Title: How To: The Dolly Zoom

Hey guys, I'm Tim from Comla Film Club and I'm here to talk to you about Dolly Zoom. Dolly Zoom and its effect used in films and cinema to create drama, intensity, a feeling of paranoia, claustrophobia, or other distressing effects. Another name for it is the vertigo effect because of its first instance of use in the movie Vertigo by Alfred Hitchcock. Other names for the Dolly Zoom are the Zolly shot, the trucking shot, and the tracking shot. Another interesting instance of its use is in the movie, The Fellowship of the Ring.
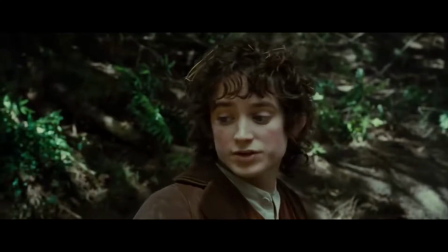[0:41]
In this scene, Frodo feels the presence of the Black Riders and is filled with dread, and the dolly zoom is used to replicate this feeling to the viewer.
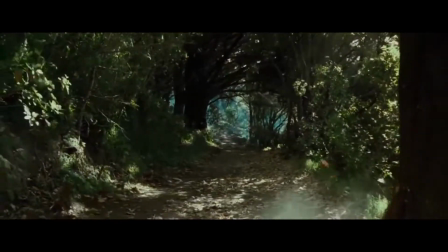[0:50]
Notice how the combination of the dolly movement and the zoom seem to cause the image to distort. We're going to show you how to properly execute this effect. To understand the dolly zoom, we have to break it down into the dolly movement and the zoom movement.
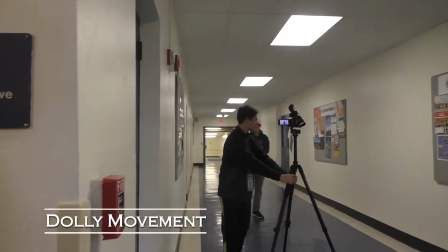[1:05]
A dolly movement is pretty much just moving the camera towards, away from, or with your subject. Notice how the background zooms at a slower rate than the subject does.
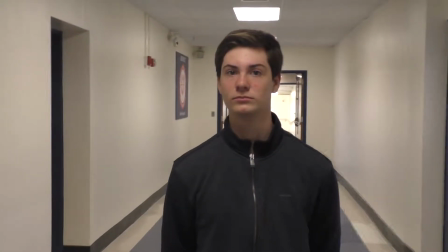[1:12]
We see this dolly movement used more often than just a normal zoom, and has a more cinematic look. The zoom movement is quite literally zooming the camera using the little dial on the camera.
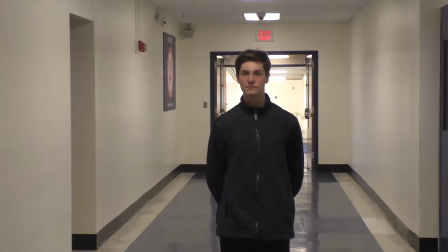[1:21]
Notice how the background moves at the same rate as the subject, creating a more 2D feel and more boring footage.
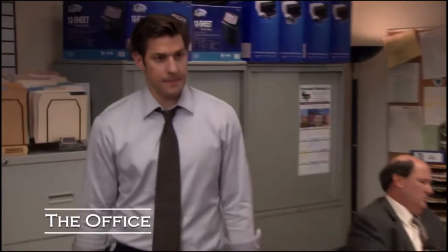[1:27]
For this reason, we don't see zooms as much in cinematography unless this fact is intended, like, for example, the office.
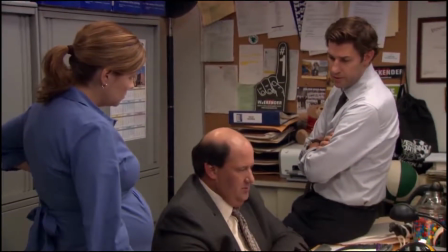[1:36] Hey Kev, what were you saying before about the paperwork? Me doing now. Go. Stop worrying.
So how do we film a dolly zoom?
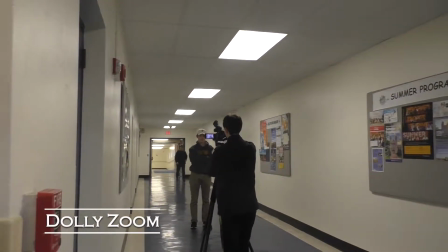[1:46]
The key to filming a perfect dolly zoom is timing. You want to be moving the camera at the same rate, or a rate that works for the effect that you want, to produce the perfect dolly zoom.
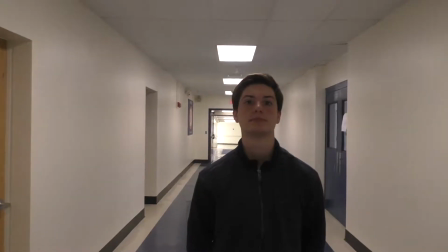[1:54]
Notice now that the subject stays relatively the same size, but the background distorts. Now, there's a number of ways to film a dolly zoom. The normal or classic way to do it is to use a dolly.
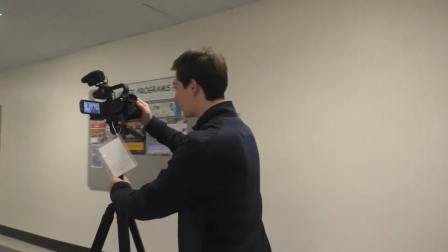[2:07]
You take your camera with your tripod and you mount it on the dolly and you push it in the desired direction and zoom in or out, depending on what kind of effect you want to use. Now, if you don't have a dolly, that's okay, there's still a number of things you can do.
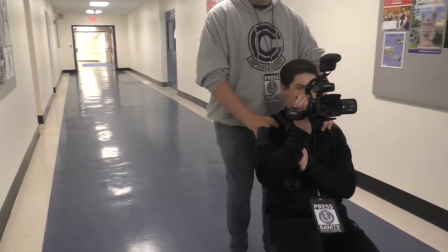[2:19]
The easiest thing would be to take a chair, preferably one with wheels, have your cameraman sit in the chair and have someone push the chair with the cameraman as they hold the camera and zoom in or out. You can even use a shoulder mount. Now there's a few things you want to watch out for when filming your dolly zoom.
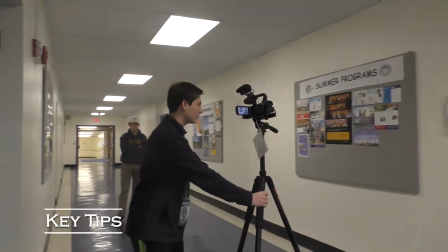[2:36]
You have to zoom at the perfect rate and at a constant rate. A zoom that's too fast or inconsistent and erratic will destroy the cinematic effect.
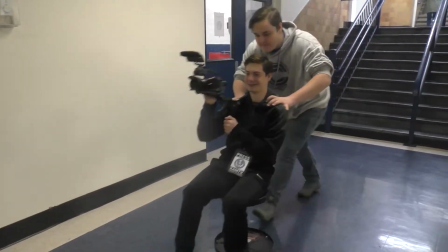[2:44]
The same goes for your dolly movement. So in conclusion if you want a cool awesome effect to add to your arsenal of cinematic effects use the dolly zoom. It's pretty simple to do you just mount your tripod on your dolly, push it, and zoom in around. It's just, it's a really cool thing that you can use to spice up your films, and it's pretty easy to do. So, to my fellow film enthusiasts, or people who have ended up on my YouTube channel at four o'clock in the morning, I give you the dolly zoom.